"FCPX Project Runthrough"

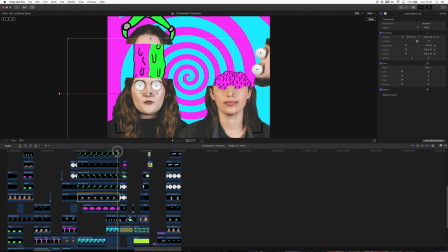[28:29]
then towards the end of that scene I just keyframed it so that just selected everything so that all of Rhiannon or this bit the head or the green claw all moves off to the left they will exit stage
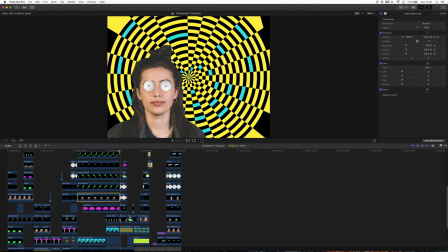[28:43]
left there we go we're just stage right ignore
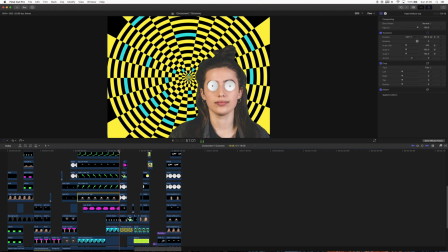[28:50]
me and then Alyssia moves over to the left the background changes just to kind of show a scene
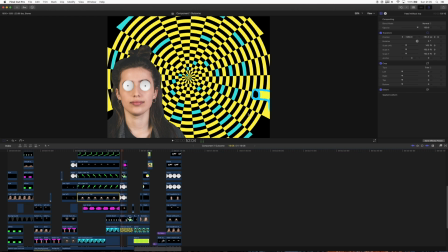[28:57]
change a bit of a change from that background um i'll go through how this background was made in the photoshop video pretty easy um no i'll go through it then um so alizia moves over to the left so that we can introduce a new character from the right uh which is
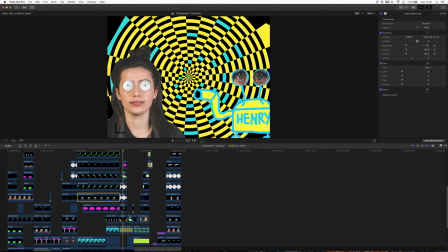[29:15]
henry the hoover um who has kate's eyes so throughout the entire video
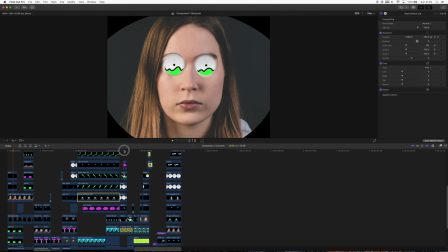[29:20]
we don't actually see Kate's eyes on Kate you instead see
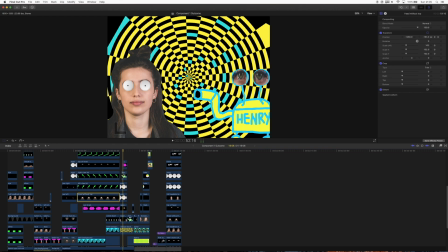[29:26]
Kate's eyes taking the place of Henry's which I just thought that that's a pretty good little little sort of Easter egg kind of thing. Zoom in a bit actually I don't really know I've had it zoomed out so far this whole time
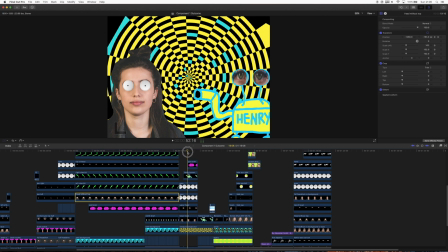[29:45]
There we go. So yeah there we go. This scene reasonably simple. Again masking has been used if we click here on the brain. You can see that it just moves from there to there but it has two masks on it.
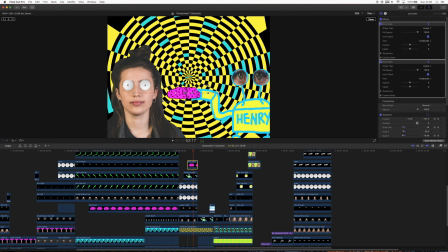[30:04]
There's a mask at this end to stop it from going past the Hoover's nozzle and there's also a mask this side so that it just comes out of Alicia's ear and then if we also look down here if you look
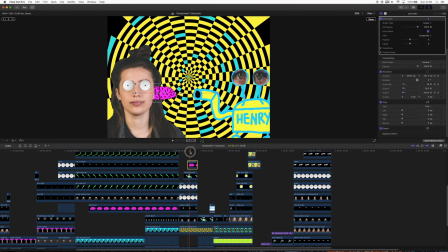[30:20]
at the scale X and Y that is what causes the brain to come out sort of shrunk and then enlarge and then shrink again so that is the Y scaling which is just being key framed over here there's no actual representation
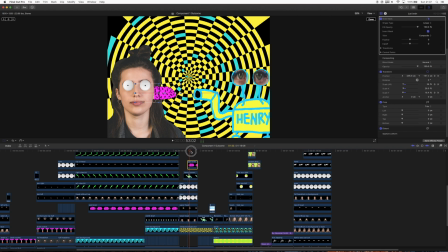[30:37]
here but that that's all over in this panel on the right-hand side yeah and then once the brain has fully been sucked in Alicia disappears to the left which is naturally illustrated in that there we
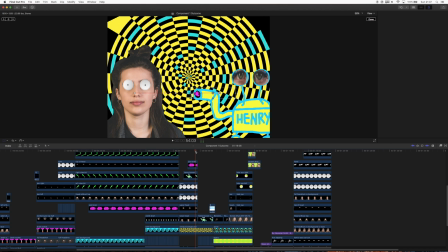[30:55]
go Alicia kind of drops down out the way the way she originally came in to the
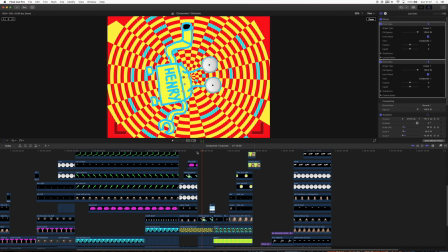[31:02]
video okay she dropped down Henry Hoover moves into the middle um this bit
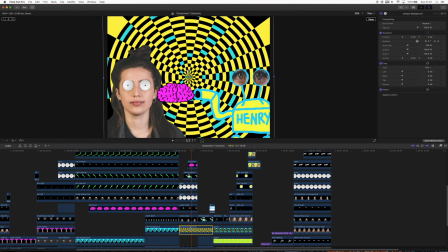[31:09]
here the uh background is again just a png so all the black bits are see-through you could say um and then
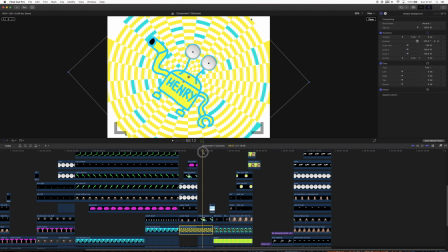[31:20]
when it comes to here behind it is just place the strobing effect so
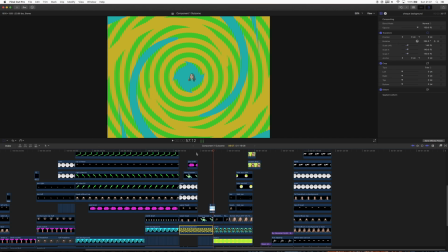[31:25]
that does this there we go um that effect looks oh that next scene this scene is
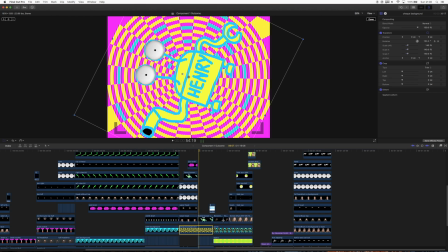[31:34]
great. I love that scene, it's really good, turned out really well.
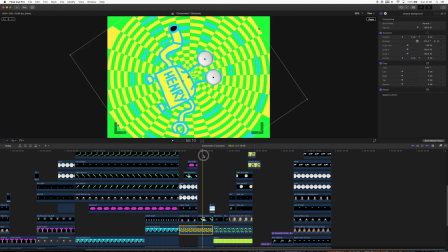[31:47]
So yeah that all happens, this one reasonably easy, the background just moves, that just kind of spins round as you can see over here in the rotation and then Henry the Hoover just spins
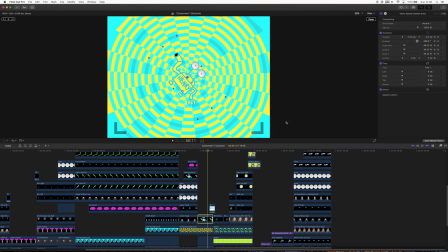[32:03]
and gets smaller at the same time his scale decreases over here on the scale slider so it kind of looks like he's falling down the endless vortex.
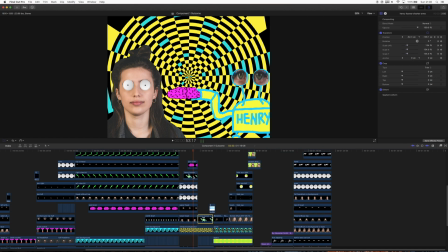[32:18]
Basically the idea for this scene I was like right I need something to suck out a brain what sucks and then well hoovers obviously so and I thought Henry hoovers there that's kind of like the classic so I kind of wanted to give it kind of a personality.